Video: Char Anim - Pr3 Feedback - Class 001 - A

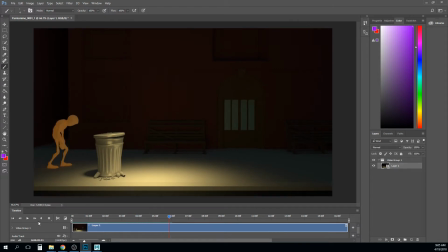(4:05)
So what it feels like is that he's stomping, not sort of frumping. I don't know what the right word is for that, but where he's like it's that his hips are moving down, like they're traveling downward, his foot's traveling downward.
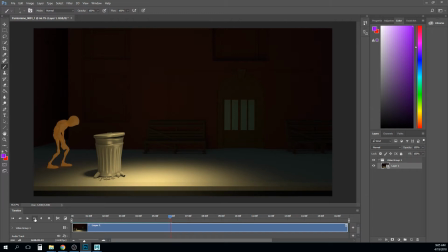(4:22)
They all reach their lowest point at the same time, right? And what I think you should do is offset the upper body or lower body, so the foot hits the ground, the foot goes flat, and then a frame later his hips hit that low point,
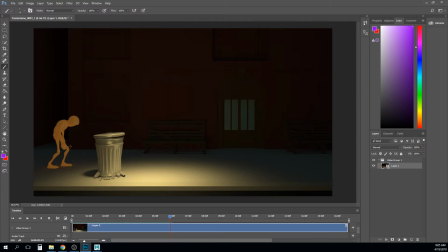(4:39)
and then like the rest of his body can hit like a frame afterwards. So you just get a little bit of that overlapping action on each step, and it'll feel less like a stomp and a little bit more like a trudge, right?
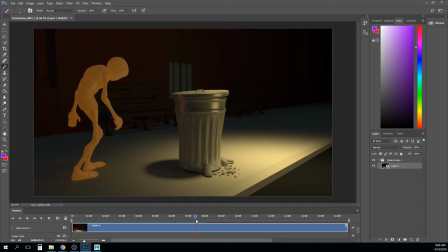(4:51)
So you see like his head hits the low point at that same time, right? And that should sort of drag behind by a couple of frames. Now, in terms of the rest of that, though, I think it's actually looking pretty good.
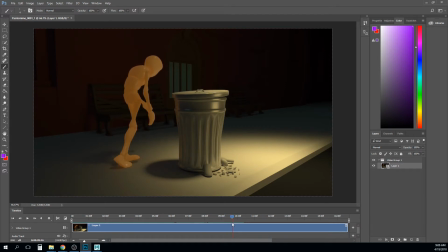(5:04)
You may get a little bit more hip twist there, so like it feels like his hip angle is kind of staying pretty static. But you got some weird little bobbles that happen starting right through here. So he gets that like little head bobble there, and what it feels like.
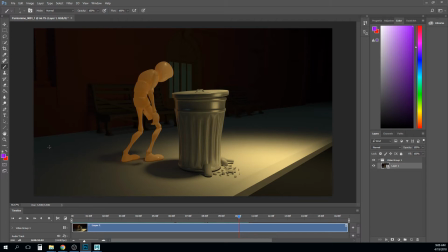(5:25)
Let me see if I can explain it. It feels like you were trying to ease in, and instead you overshot too much, right? So like let's say you have a keyframe where I'm just kind of thinking in terms of curves, right?
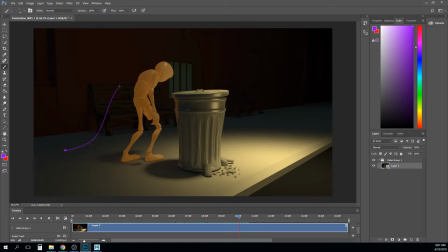(5:39)
Like he's going from here up to like here at this keyframe, right? Just think of this in arbitrary space, not in the background here. And it feels like what you've tried to do is try to ease in by putting a keyframe here.
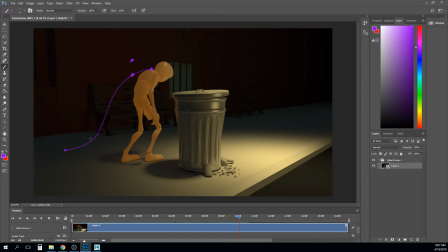(5:54)
But instead of that keyframe being there, the keyframe is actually up here. And so what you're getting is it going past it and then coming back. And I just kind of feel that on like his head.
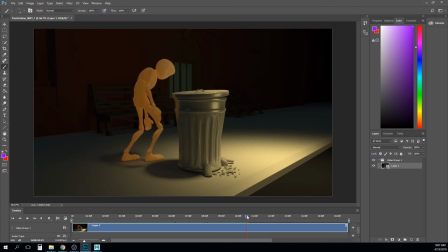(6:07)
He turns, he hits that point, and then kind of bounces back. And then like it's kind of got like a head shake there, right? And so I think just figuring that out in the curves of what's happening, because it feels like his body kind of does it too. It hits and kind of ripples a little bit. And then you get this with the hand right here.
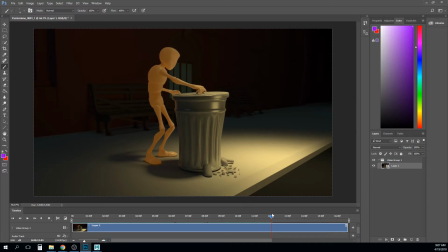(6:27)
The hand comes up, down, down, up. Right, so it's got those like that little like. I think you're going for an overshoot maybe there. Like you want him to overshoot that point.
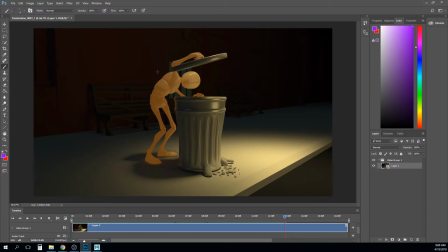(6:42)
But it's kind of like the arc on that feels like it's going like that, right? And I think really with the overshoot, you want it to be a big change that kind of and then sort of settles out, right?
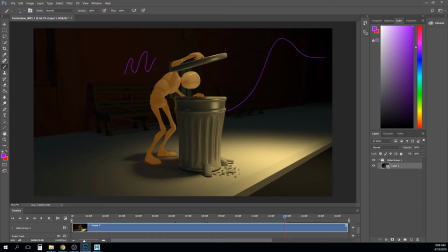(7:00)
So just be a little careful with that. I think it's just it's something you can iron out pretty quickly in the curves. Just have to track it down to which curve that is. Something else I would say here, pull that clavicle back this way a little bit. And I think that's going to feel a little bit more like he's lifting it with his shoulder.
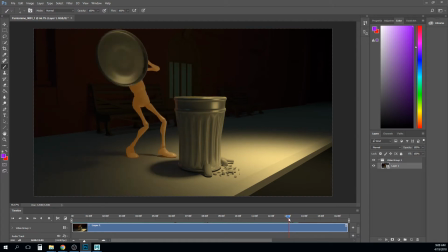(7:21)
In terms of timing of the animation, we talked about this. Like he does this like throw it away and then spring back, right? And I think that's cool, but right now, like this throw it away pose right here, his furthest pose back, he's kind of obscured by this giant shield in front of his face.
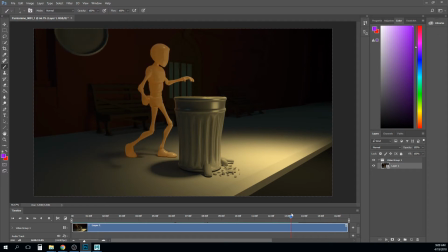(7:40)
So I think he needs to hold that back a little bit more and sort of follow through from that. And then you can kind of drag him here as he's going forward. Like so, we got these three masses of his body. Right now this one's here, but instead, as he's going forward, if you kind of drag that back and then drag his head back,
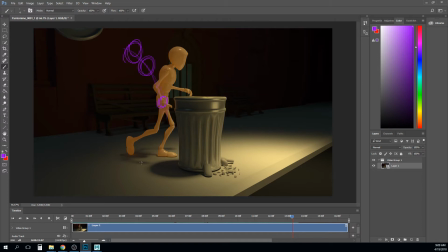(7:58)
then it feels like his hips are leaving without him, right? And he's having to catch up, right? And then you can also still sort of drag back his arm a little bit too, if you'd like. And so it's not necessarily that you even have to hold that back pose longer.